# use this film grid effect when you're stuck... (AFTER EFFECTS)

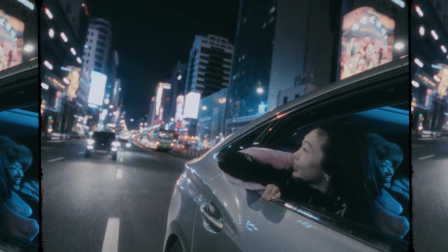0s
In this video, I'm going to show you how to do this film grid effect. It's great for visualizers, adding an effect to your music video, and I think it's overall just a super saucy thing that you can do in your next video. Before we get into the video, I want to let you know about my new After Effects plugin, Shake Sauce 2. It's by far the easiest and most fun way to apply shake in After Effects. I'll have it linked down in the description, as well as a 7-day free trial. That way you can try it out 100% risk-free, cancel at any time, but I guarantee you're going to love it. So drop a like on the video and let's get into After Effects. So here is the effect that I came up with.
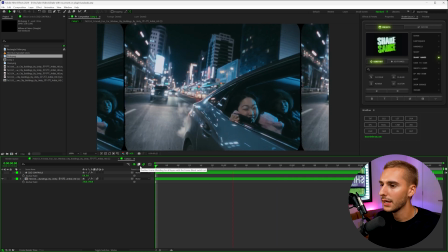29s
I thought it looked really, really cool. It's a clean way of just making your video a little bit more interesting with the video repeating like this,
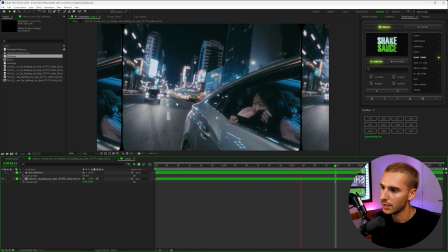36s
the film grain, the grid, and then also the transition itself. I was inspired by just going through the YouTube music section and seeing this music video.
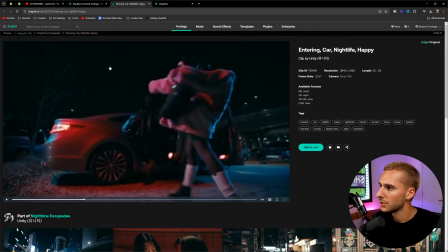44s
And it's actually funny, I have a subscription to Artgrid. I'll have this link down below with my referral link.
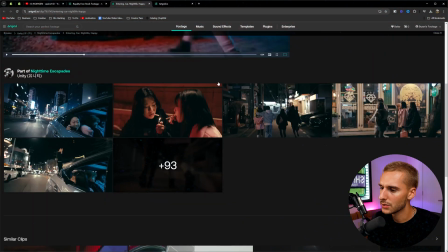50s
If 10 of you guys sign up, I get this for free for life, which is amazing because I use this actually a lot of the time. But yeah, they have all the stock footage here.
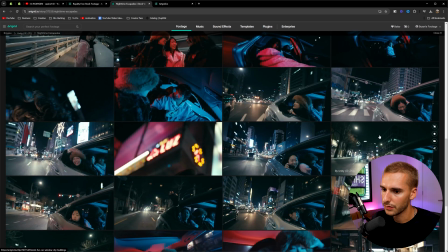57s
You can see it's just a bunch of these clips of these people driving through through the city with the mounted car.
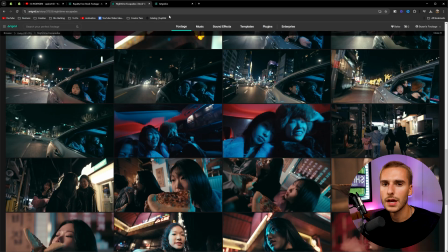65s
It's actually the exact footage that they used in this music video here. So it's kind of cool that you can make a music video visualizer or music video with just stock footage.
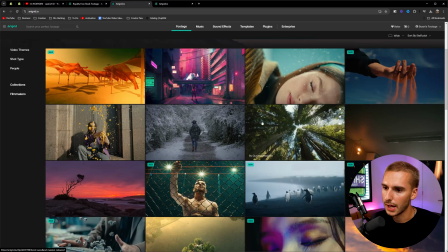74s
I think Artgrid has some really good high quality stock footage.
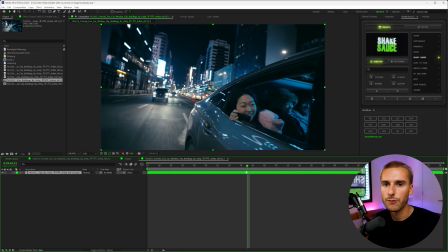76s
I use it a decent amount. So getting started with your clip, the first thing you want to do to get that like 4:3 aspect ratio is go up to your composition settings.
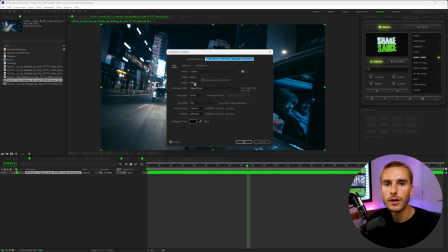83s
And then instead of 1920x1080 or whatever aspect ratio you're at, go ahead and uncheck that. And I'm going to type in 1440x1080, which is a 4:3 aspect ratio.
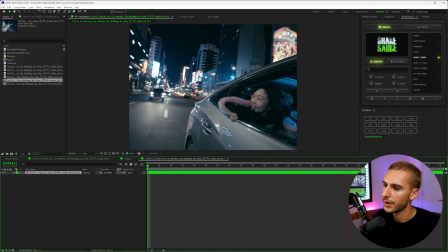94s
So now our footage is in this 4:3 aspect ratio. It looks like it's framed properly, so I'm not going to change the framing,
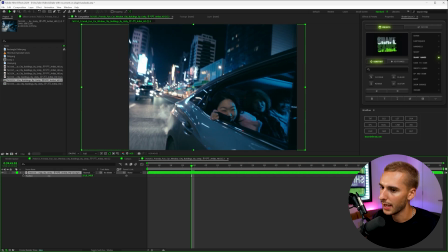99s
but you might have to go ahead and play with the position on the x-axis depending on what you like, but I like it looking like this.
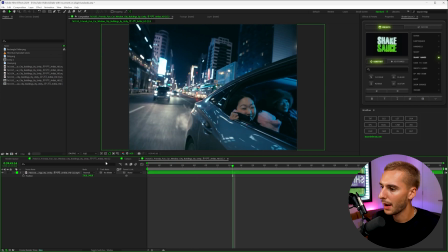106s
This looks good for us. So the first thing I want to do is bring on that black kind of film frame outline here.
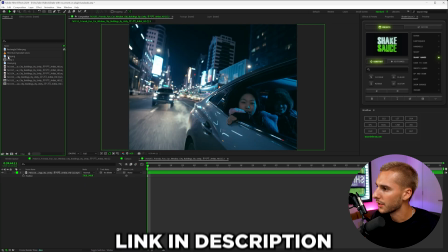112s
You can see it throughout the video. The frame border I'm going to be using is the Dirty PNG from Tiny Tape's Film Matte Overlays pack.
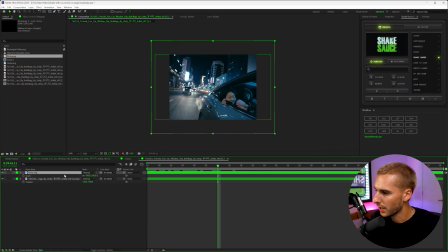119s
And once you drag it on, you can see it actually doesn't do anything. What I'm going to do is press S to bring up scale and scale it to our frame.
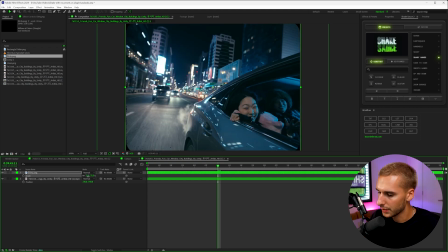125s
And it's not like a perfect 4:3 right off the start. And then I'm just going to scale it to around 71.
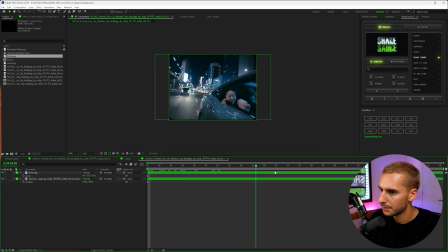133s
That way you can see it has this border around the outside. And the next thing I'm going to do is bring on one of the film burn overlays. I'm using Cinepacks. You can use anyone, just kind of like how the borders. I was using Tiny Tapes, but you guys can use whatever one you feel works best for your footage.
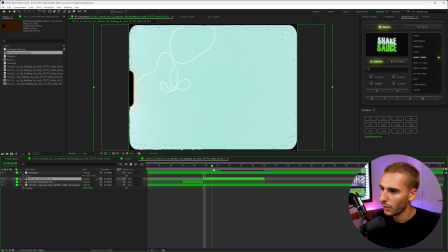147s
I really like the one from Cinepacks with this overlay here. I'm going to cut it where it kind of goes blue for a second and then cut it here as well.
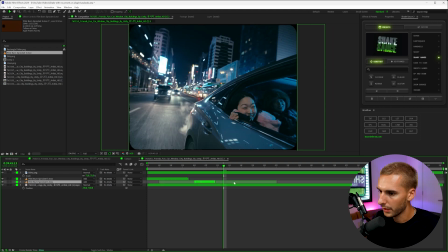154s
And I'm going to do that for both of these. And then I'm going to bring it at the end, at the beginning, because I'm going to have ours kind of loop. So you can see,
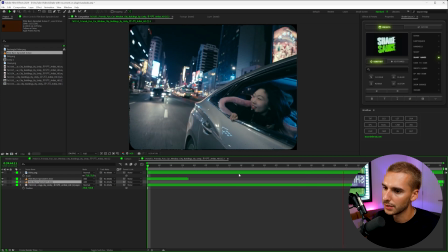164s
just like that, there's like this looping animation with the film burn. It's kind of just like a cut between the scenes. If you have multiple clips, you can just do it and use it as a normal transition. But since it's looping, I'm just going to have it loop like that.
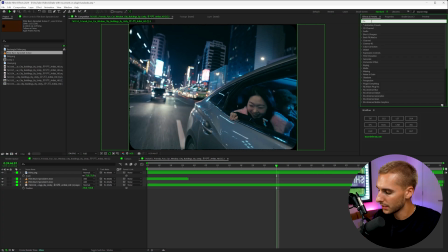175s
And the next thing I'm going to add on is like that film grain. So I'm going to be using Dehancer. If you don't have Dehancer Pro, I'll have it linked down below. You can also use Add Grain Effect in After Effects. I just think Dehancer looks really good.
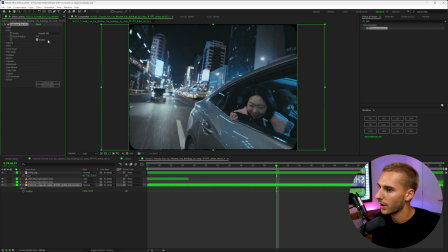187s
There's a bunch of really nice looking presets that you can just drag on right away. So I'm going to find one that looks good with our footage. And I think this Fuji 100 actually looks pretty good. I'm going to play with the halations. It's basically like that red kind of glow that you see in old film cameras.
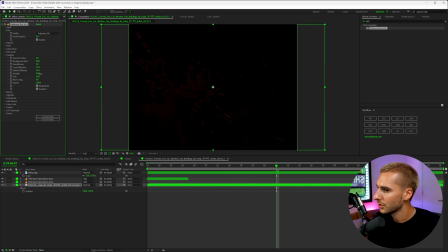200s
I'm going to bring the impact up and also the amplify just to make it more intense.
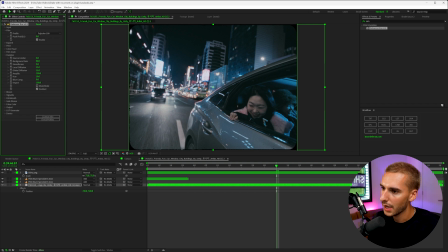204s
Now you can see when you toggle that on and off, it just has like that kind of like halation around the edges of lights. And I'm also going to bring on the bloom. So it's just kind of like this like light glowing look that kind of just sells that film look a little bit more. You can see how that kind of transforms your footage and makes it feel a little bit more vintage.
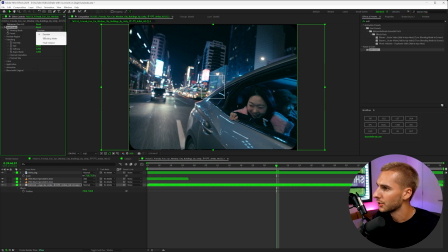223s
Like I said, if you don't have Dehancer, you can use an effect like Add Grain and just make sure to change the output to final output and then bring up the grain. I always turn off the color noise by checking monochromatic, and then you can play with the intensity of it and get a very similar look without having to have Dehancer.
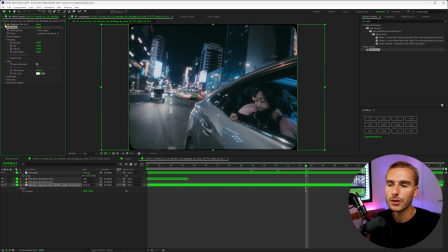240s
I just personally think it looks a little bit better and makes it feel a little bit more vintage, but if you don't have it, you can definitely get away with just Add Grain.
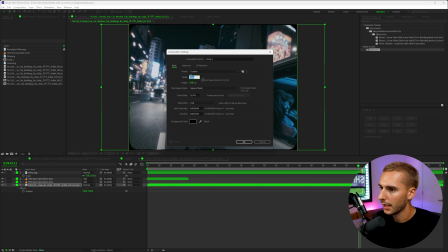247s
And now what we're gonna do is create a new composition and change that width back to the 1920x1080.
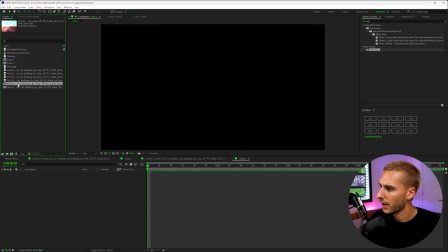253s
So it's a 16:9 aspect ratio. And then we're gonna drag that composition that we made into this composition.
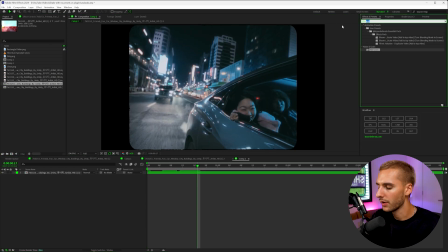258s
And you can see now there'll just be black bars on the outside. And to fix that, we're gonna add an effect on called Motion Tile. And you can go ahead and drag that on and change the output width to 200.
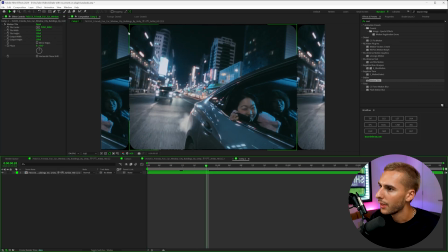270s
And now you can see it kind of repeats like this. And the border between the two clips is a little thin in my opinion.
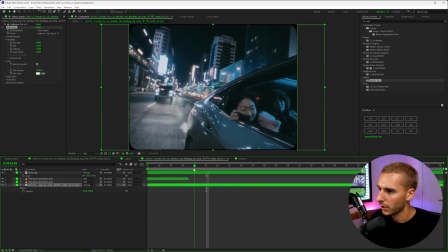276s
So this is where you can go back to that composition that you were just working in. And all we have to do is just make the black bars a little bit more noticeable here. So I'm gonna uncheck the X and Y width. So I'm gonna uncheck the link. So I'm gonna uncheck the link dimensions and just make this black bar just ever so slightly bigger.
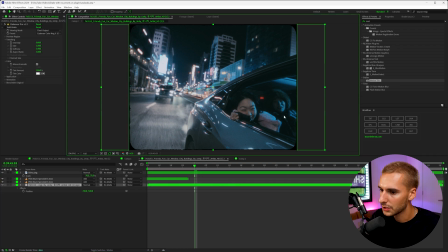292s
So probably 70.5 for our case. That way, there's just a little bit more of that black bar. And now when we go back, it'll be a little thicker like this.
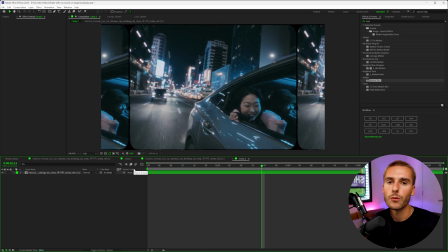301s
So we're already starting to get this kind of grid effect. I think one thing that really sells it and makes it feel good is when you add a little bit more motion into it.
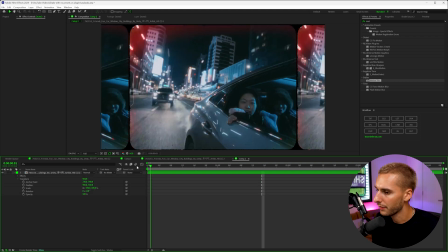308s
So we're gonna go ahead and open the transform effect and keyframe the position, scale, and rotation.
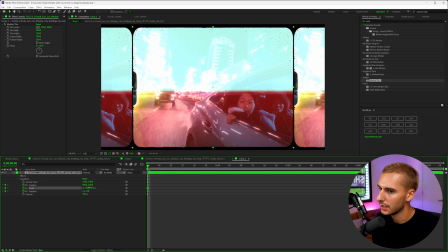313s
And I'm gonna scale out ever so slightly and then also bring up the output width. That way it repeats vertically as well. And depending on your footage, you might have to change this number higher.
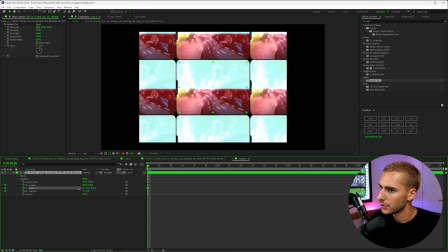323s
The more you change it higher, the more it will show. So if you see, if we zoom out, if we bring up this number, it just duplicates it longer and longer.
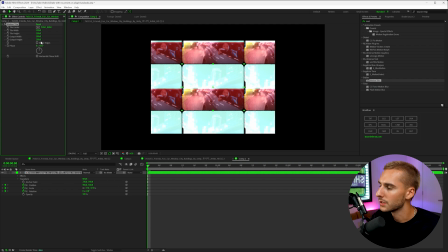330s
It is kind of intensive on your computer, so try to use the minimum amount possible for what you're going for.
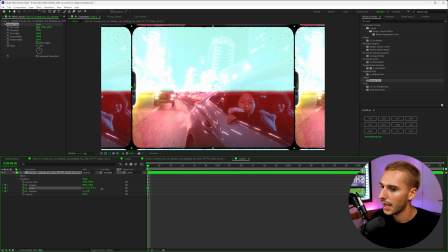335s
So for us, something like that might look like a good starting point. I'm also gonna change the rotation to something like maybe 1, and then maybe just like off center it ever so slightly, so it just has a little bit of motion to it.
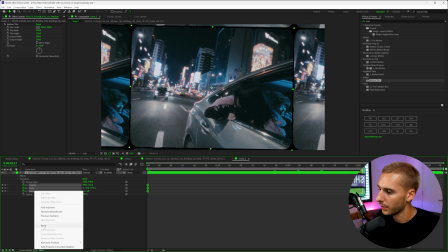348s
And then go to the end, and I'm gonna highlight all of these and reset them, and we can bring our keyframes all the way there as well.
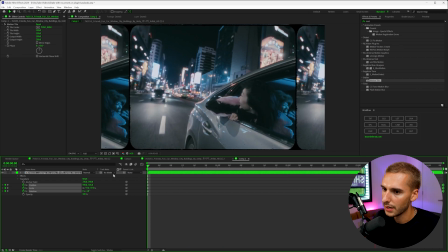355s
So now you can see it just has a little bit more zoom to it and it just moves a little bit. It has a little bit more motion.
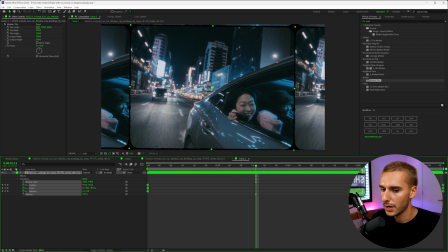360s
You can even easy ease these keyframes by highlighting them and pressing F9. And then if you want, you can turn on motion blur. So turn on motion blur up here, as well as toggle switches and modes and turn it on to your footage. It'll just kind of have a little bit more of like a realistic looking zoom in.
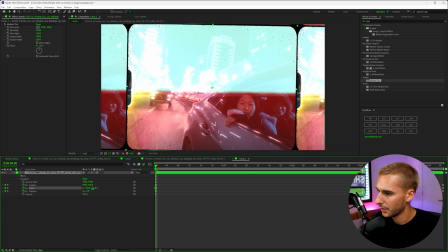375s
And I think starting it off even just a little bit more zoomed in like that might work for us.
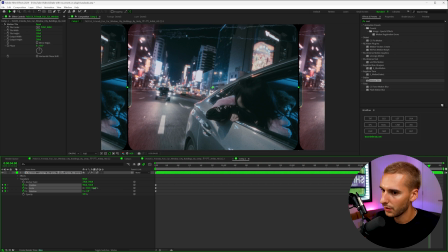381s
And at the end, I'm gonna make it so it doesn't like completely just go to like default. I'm gonna have it go a little bit past and like negative 0.1.
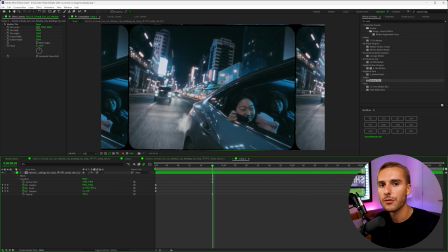389s
So it kind of just like doesn't end like directly. This will stop it from feeling as digital because it won't stop in like the perfect position, scale, and rotation.
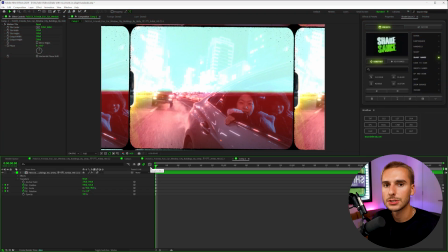397s
It'll kind of go past it a little bit. And then lastly, I'm just gonna add a nice subtle shake from Shake Sauce 2.
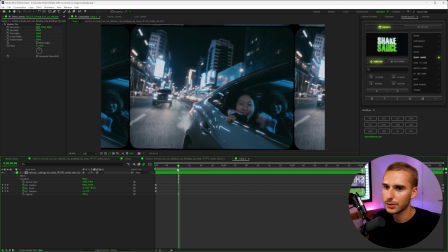402s
That way it has just a little bit more motion. You'll see how it's gonna impact it pretty significantly here. I think an effect like shaky hands or handheld will look really good. I'm gonna do handheld and then just select on our clip and apply it.
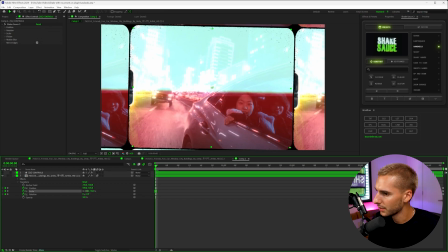414s
And then because it does zoom in a little bit, I'm just gonna zoom out just a tad here and you'll see how it has just a little bit more of that motion.
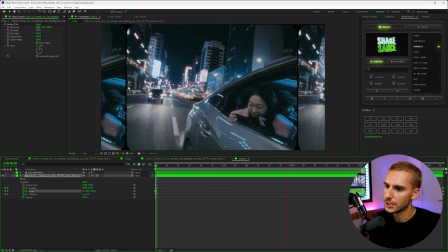422s
It just has a little bit of shake. If you kind of watch the borders, it just sells it being a little bit more just fluid of an effect. But that's pretty much all I got for you guys in this one. If you did enjoy the video, be sure to drop a like. And if you're not already subscribed, be sure to subscribe because I upload videos like this all the time. But that's pretty much all I got for you guys in this one. Peace.